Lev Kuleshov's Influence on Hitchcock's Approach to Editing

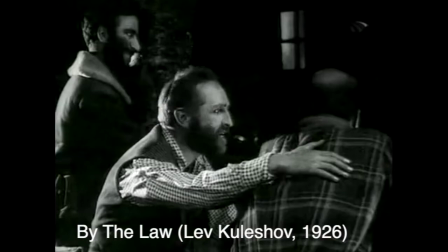(0:03)
Lev Kuleshov is something of a hero of mine. He was an under-resourced film studies teacher, which is something I can certainly empathise with.
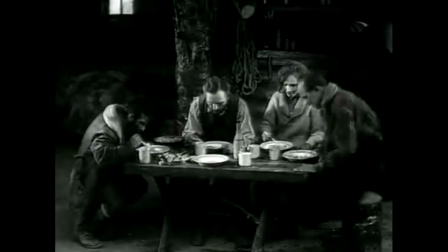(0:11)
And he came up with the idea in the early days of the Soviet Union as
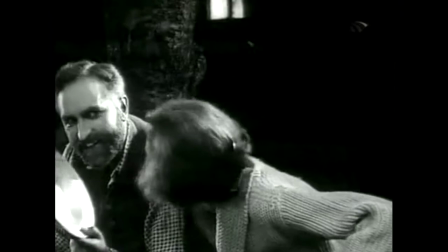(0:17)
a film teacher that editing was absolutely key to creating meaning.
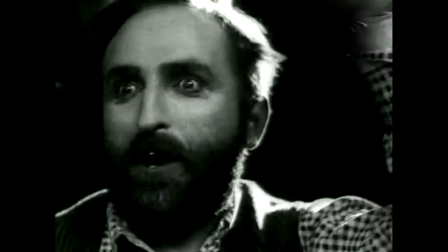(0:24)
He didn't have enough film stock to make his films on,
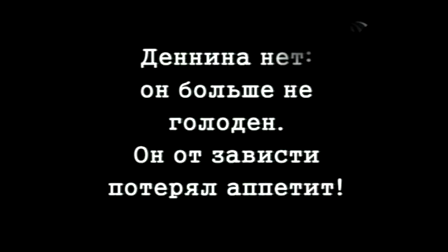(0:27)
so what he would do instead would use very small bits of films and edit them together and experiment with the effects of editing.
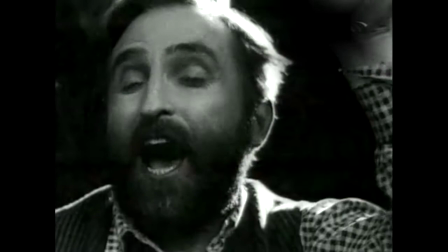(0:35)
He would also get students to work out very very detailed plans for the sort of films they would make and arrange them shot by shot.
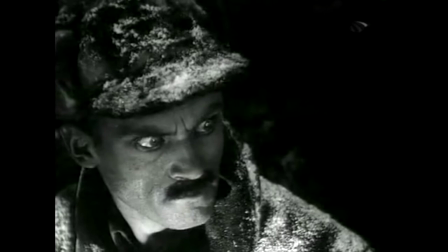(0:44)
And in the film By the Law we see something of
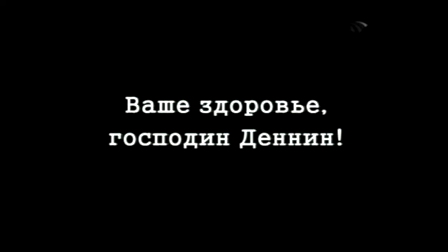(0:49)
a dark cinematic companion to Charlie Chaplin's The Gold Rush. Essentially it's a story of cabin fever.
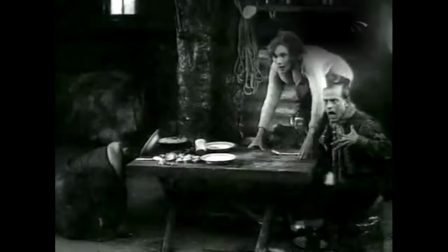(1:00)
In this sequence here one of the residents of the cabin has finally lost his marbles and goes on a massacre
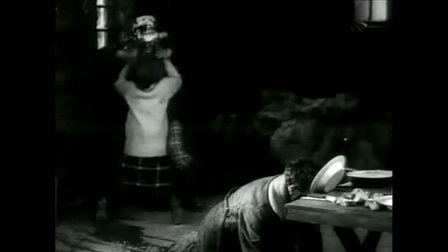(1:07)
and you can see from the way that this is structured it is highly dependent on editing.
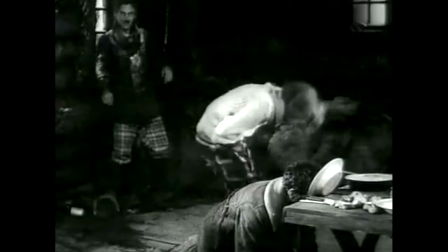(1:17)
Each component part is broken down into real minutiae.
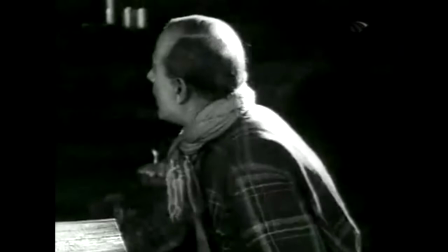(1:23)
Even the point where he flips the woman round is broken up into three separate shots.
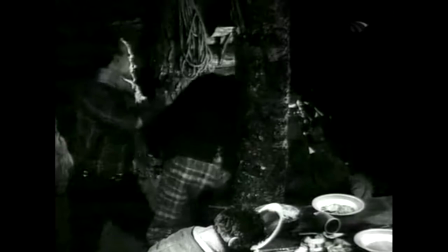(1:30)
We also cut away to several independent moments within the scene itself.
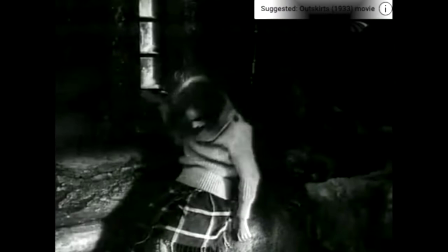(1:36)
The guy with his face in the plate of food, the kettle boiling, the spilling drink onto the floor.
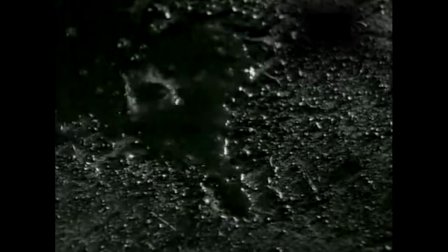(1:46)
And it's very characteristic of the Soviets to
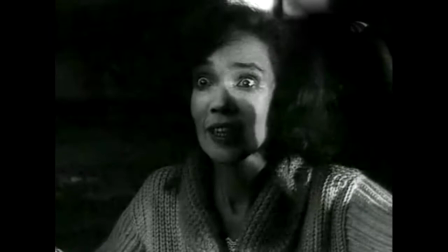(1:51)
disregard elements of continuity in favour of action.
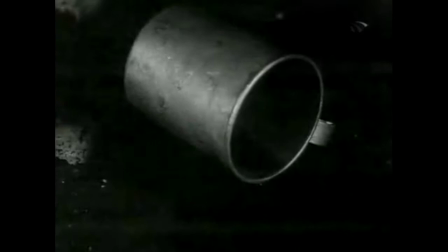(1:57)
So we see the bit, there's the woman, she's shouting, we cut to a shot of the kettle and then we cut back to her.
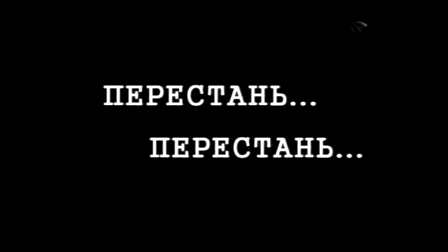(2:04)
It's a completely odd angle to cut to, it doesn't maintain the 180 degree rule at all.
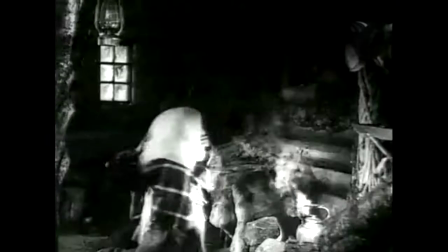(2:11)
But all of this,
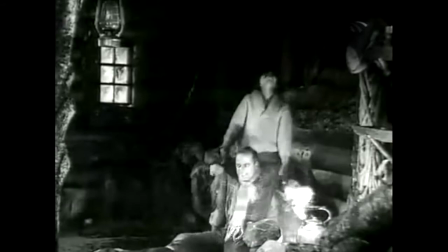(2:13)
the way that the scene is carefully structured in advance and then controlled in the editing, which is all organised,
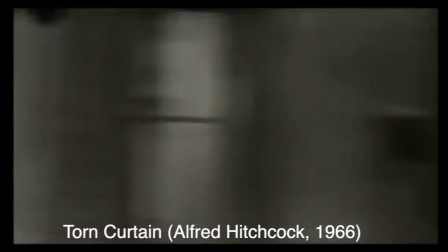(2:20)
is a big influence on Hitchcock and we can see in this sequence from Torn Curtain the same principles at work.
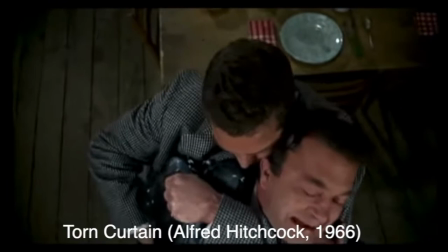(2:29)
It's Hitchcock so it's typically based on shot reverse shot more so than Kuleshov does
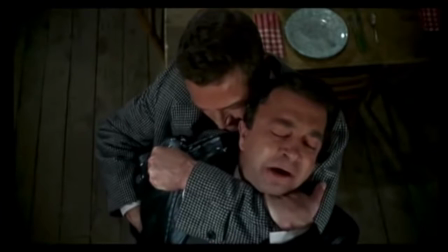(2:34)
but we also have these very Hitchcockian extreme angles.
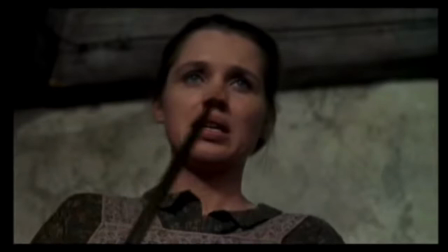(2:39)
The rhythm of the scene and the idea of the chaos of the fight
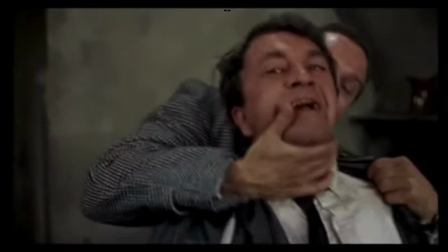(2:44)
is entirely reflected through the editing making it much
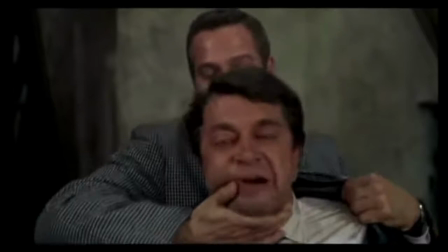(2:49)
more dramatic and visceral and there we are in the centre
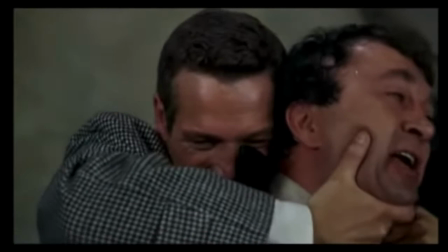(2:54)
of the action and the shot where the character Gromick is stabbed,
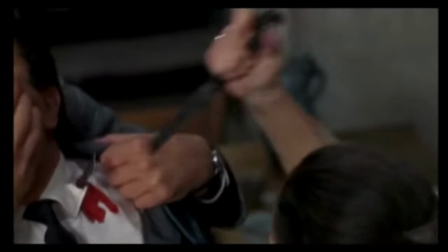(2:59)
that simple action is broke up into tiny pieces.
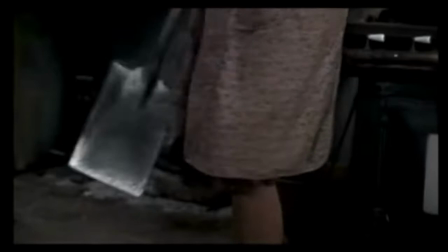(3:04)
And this moment here with the spade against the kneecap, ouch.
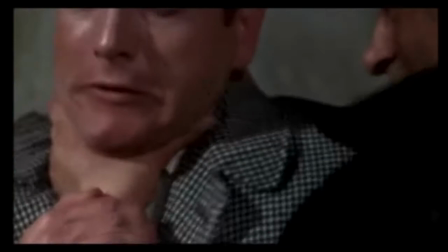(3:10)
The viciousness comes from the shot to shot relation and the editing and that shot of the strangulation is divided into three very different close-ups.
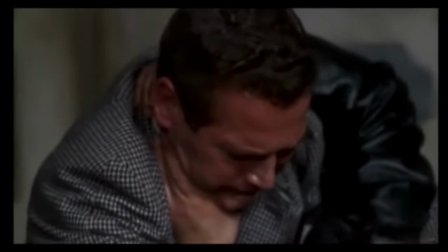(3:21)
Hitchcock doesn't follow the typical Hollywood pattern of a master
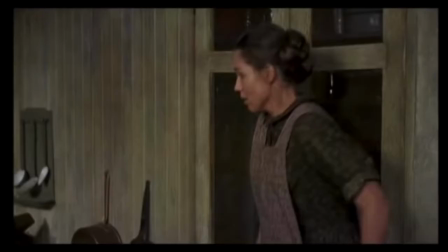(3:26)
shot and then cutaways to two or three other shots,
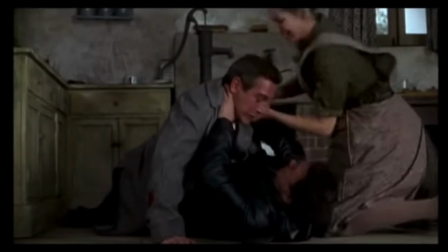(3:31)
usually medium close-ups. Note, he is entirely worked out the shot order in advance.
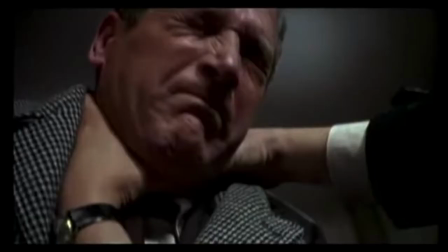(3:37)
He doesn't need a master shot, so a series of close-ups. here we are right in the thick of the action right in the middle of the struggle